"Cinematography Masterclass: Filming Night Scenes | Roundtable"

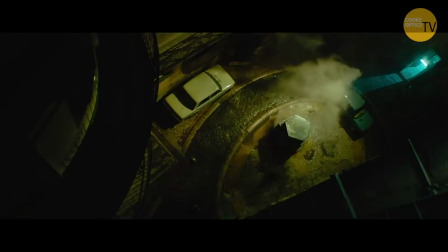I'm not sure which of the films it was, it may have been Terminal, it may have been Cats,
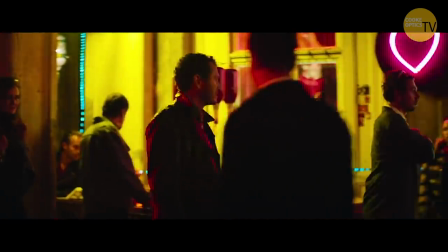I suppose I had a similar technique, but yeah, it's looking at the space that you're going to shoot in, so whatever kind of street it is.
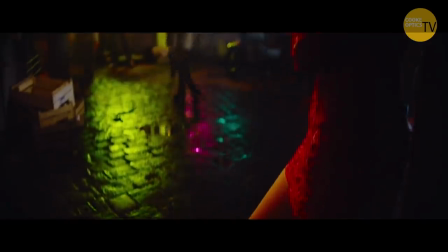I'd like a really contrasty image.
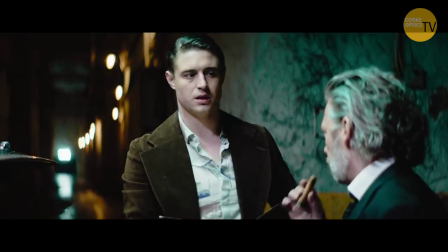One of the things that's really difficult to achieve if you like a contrasty image is being fast to shoot in multiple directions and two cameras at once and all that kind of stuff, because what starts as a backlight quickly becomes a frontlight and all that kind of stuff I guess in those instances
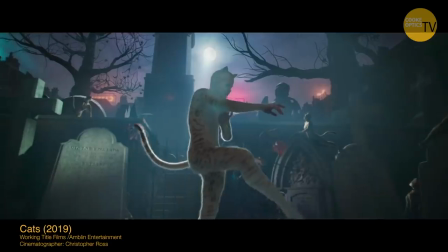are using color to build in that contrast to if you're ever unlucky and get a side light you've got a red side light
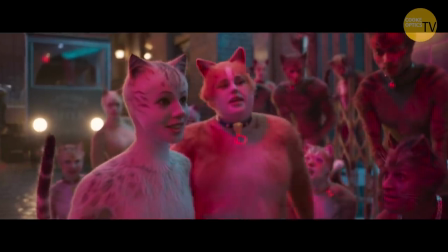and a green backlight or a green edge light and vice versa and putting the contrast in a color way as well as but a lot of blackout was like a
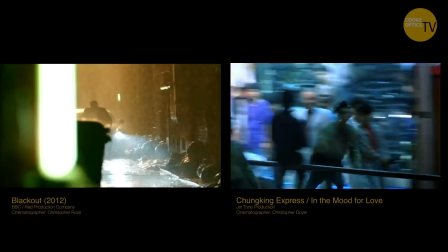one car Y homage was like to make the city feel really alive palting with color and to give certain sets
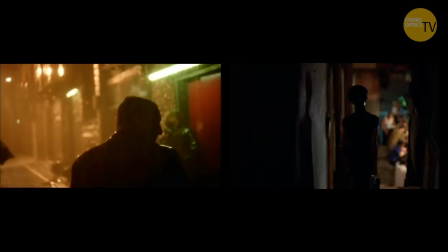a certain hue so as people walking down the street you'd have chocolate colored light and a magenta light.
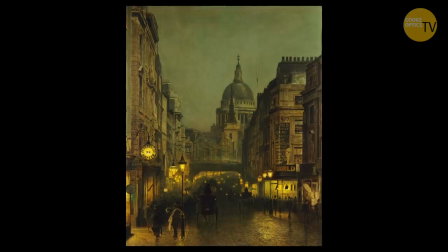There's a great painter Atkinson Grimshaw, have you ever seen his work?
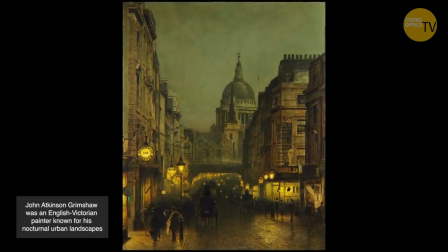For a period for 19th century lighting,
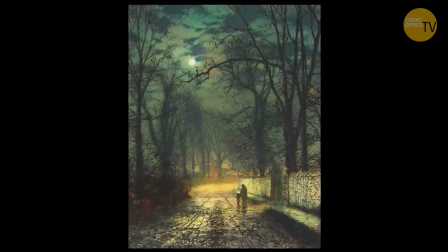he's famous for his kind of night lighting scenes and they're so vibrant you know you don't have to go monochrome in the period films.
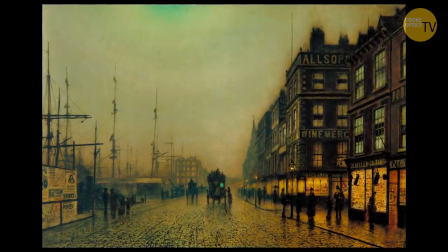He painted city scenes with beautiful cyan light off, he always did a wet down in painting,
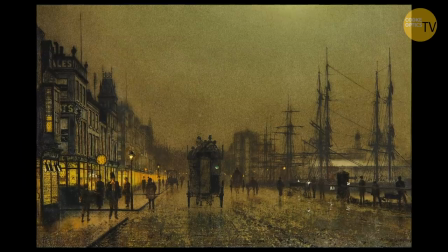it's an amazing golden light coming off gas lit windows and there's so much color in it and it was exciting you know I could yeah suddenly I can go full color here. Yeah so that was a test that I did on for cats as we were using a lot of gas light or faking gas light.
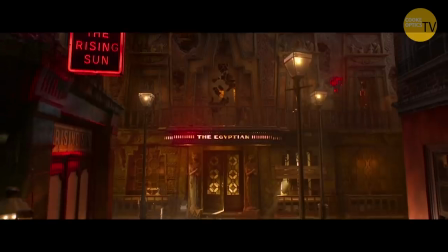There's 1600 gas street lamps still in UCL and they have this incredible green spike on the digital sensor.
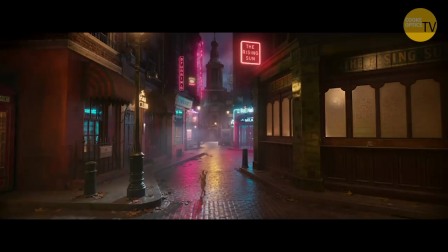I used a lot of that so there was like warm tungsten light coming from houses and the green of the street light, the kind of dirty griminess. I think also just, you know, like when you're on the recce, hopefully the director can commit to which way you're looking, you know, that you're not turning up and you've lit for one direction, and then you go, you know, actually, I've been thinking, you know, like, oh, my word.
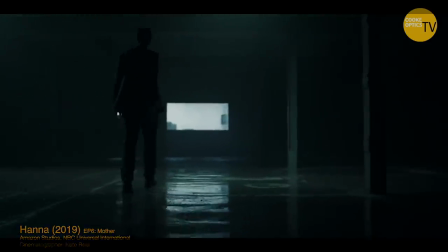So because obviously doing night lighting is expensive because you are trying to get a big source as far away as possible, then being specific about what your frame is. Or have two big lights. Or have two big lights. I think in my experience, it's always been I've always thought I needed to have lit more than I thought I did, or the more that was discussed on the recce. So that's something I've kind of mentally noted for future. The only tip I would give, once it's been decided where the location is, is I go by myself and I just sit where I think the camera's going to be or where the director thinks the camera's going to be and I just literally look at every building for about three hours and see which are the ones that I want to see, which are the ones I don't want to see. And I just make a drawing of all of that and that becomes the basis of my plan for that night. think preparation is everything for night filming absolutely everything if you can't suddenly ask for something around the corner when there's no power yeah well that's the first thing yeah you can't get back to driven but you know you need so often you need permission to put something you know someone's front garden you need permission to do that we need to you want to light the window in the top of the pub so you've got to know if they got access to that window in the top so all that thing needs to be worked out in advance so I would always go at least a week before that shoot and I'd make all these notes and tech scouting at night as well that would come after I've had to look at it on my own yeah we'd have the text you know but a lot of the time on was especially TV drama you have to really fight for night scouting so it is very important to go to a location with your gaffer and at night and and really kind of digest what's there and and preempt those problems as Phil says it's all about purely all about pre-production. There was a scene in The Legend of Zorro where
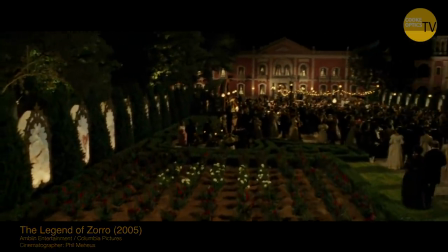there was a big dance with 400 extras all in Victorian costume and gas lamps
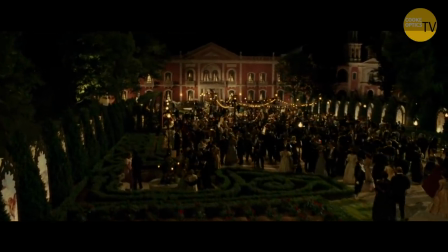and it was in the middle of nowhere so no buildings to put things on.